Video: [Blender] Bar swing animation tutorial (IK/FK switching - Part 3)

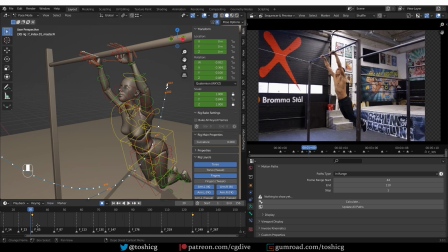and if i select the fingers i've actually only set one keyframe for them so
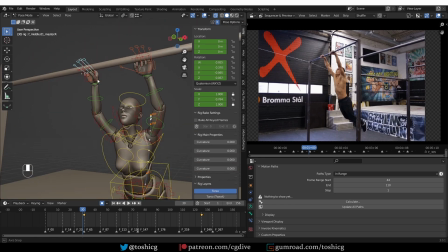first let's select them and then i'll go to the previous pose key pose and then i'll press all s and all r
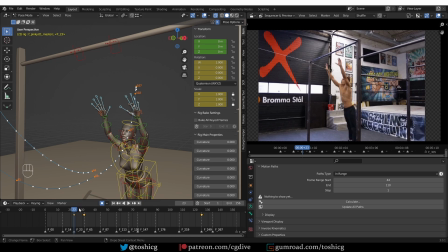to bring all of these widgets in the default position and then we have something similar to grabbing but the character curls the fingers way too early so here at this frame i'm going to press shift e to get my breakdown tool
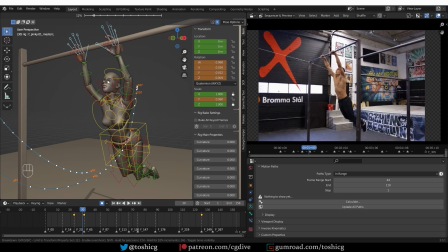and bring it to 10% or so and now we have something that looks more like actually grabbing the bar but it is too sudden so I'm going to take this keyframe from the key pose and offset it by a frame or two okay
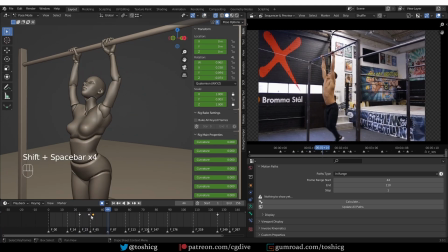now we have something more natural and by testing I found out that you can offset these keyframes even more something like this because of the momentum you don't need to grab the bar with the fingers right away and yeah that is looking okay to me
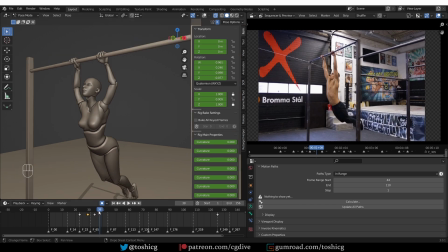and now there is something else about the fingers as we go through the animation you'll see that they gradually start to look kind of weird and that is because the next keyframe is
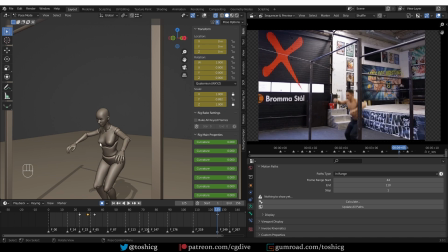right here and here i have actually brought the fingers to the to their default position and so in this interval they slowly unfold instead we want them to be closed until this frame where the character actually
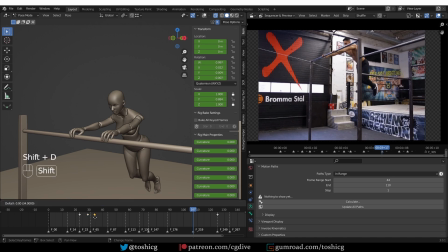releases the bar so i'm going to select this keyframe press shift d and duplicate it over to frame 107.
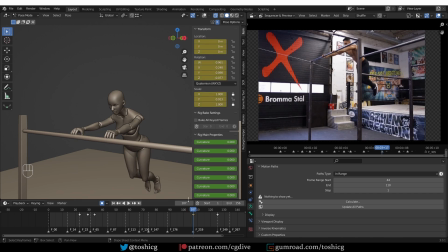So here there's a problem with releasing the bar as well but let's go through the other keyframes and see if we can find something.
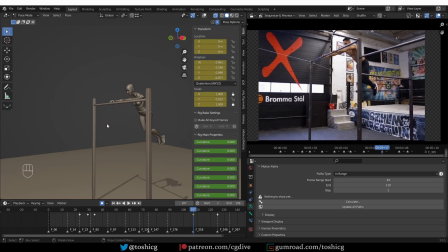Okay there's nothing in particular so let's try to improve this releasing of the bar.
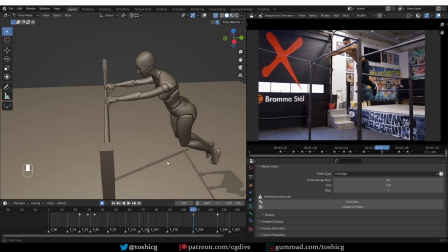So here the character is way too far, the hands are not actually on the bar so that can mean a couple of things maybe maybe
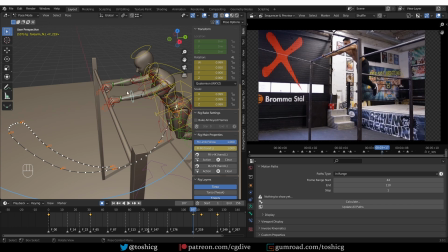we tweak some of the larger controls and now the fk is not aligned properly so let's snap fk to ik and that was the case but even when we snap it we see that it's not quite there so that means that i
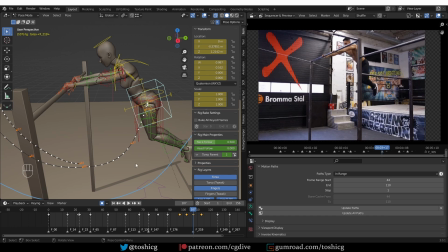pushed the torso control too far so i'll try to fix it by tweaking the
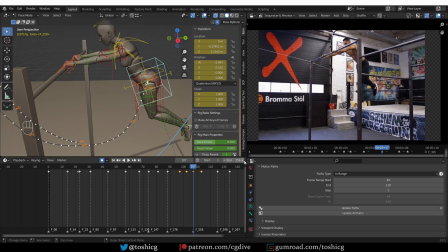curves i'll expand this and if i press
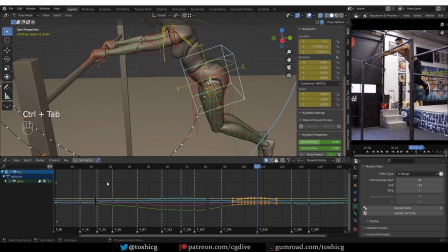control and tap in this area i'll switch to the curves view and here with this setting i'm isolating only the selected control and now i want to focus only on the location controls or location curves and the one I want for this
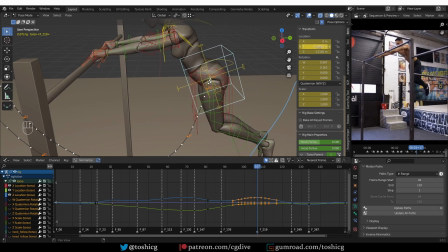back and forth movement is the Y axis so I'll only show Y location and here from this keyframe forward I'm going to grab all of the keyframes and press G and then Y to
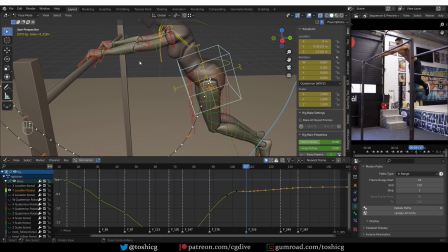move them slightly backwards and then I'll snap the FK again.
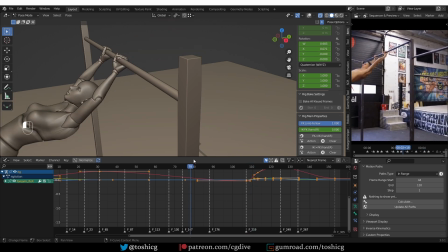Okay, and now the arms are not overextending. The character keeps grabbing the bar until the end, but the way she releases the bar is a little bit unnatural.
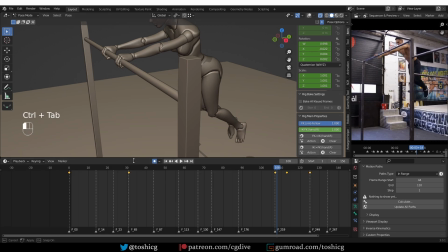So let's go back to the timeline, control and tab, and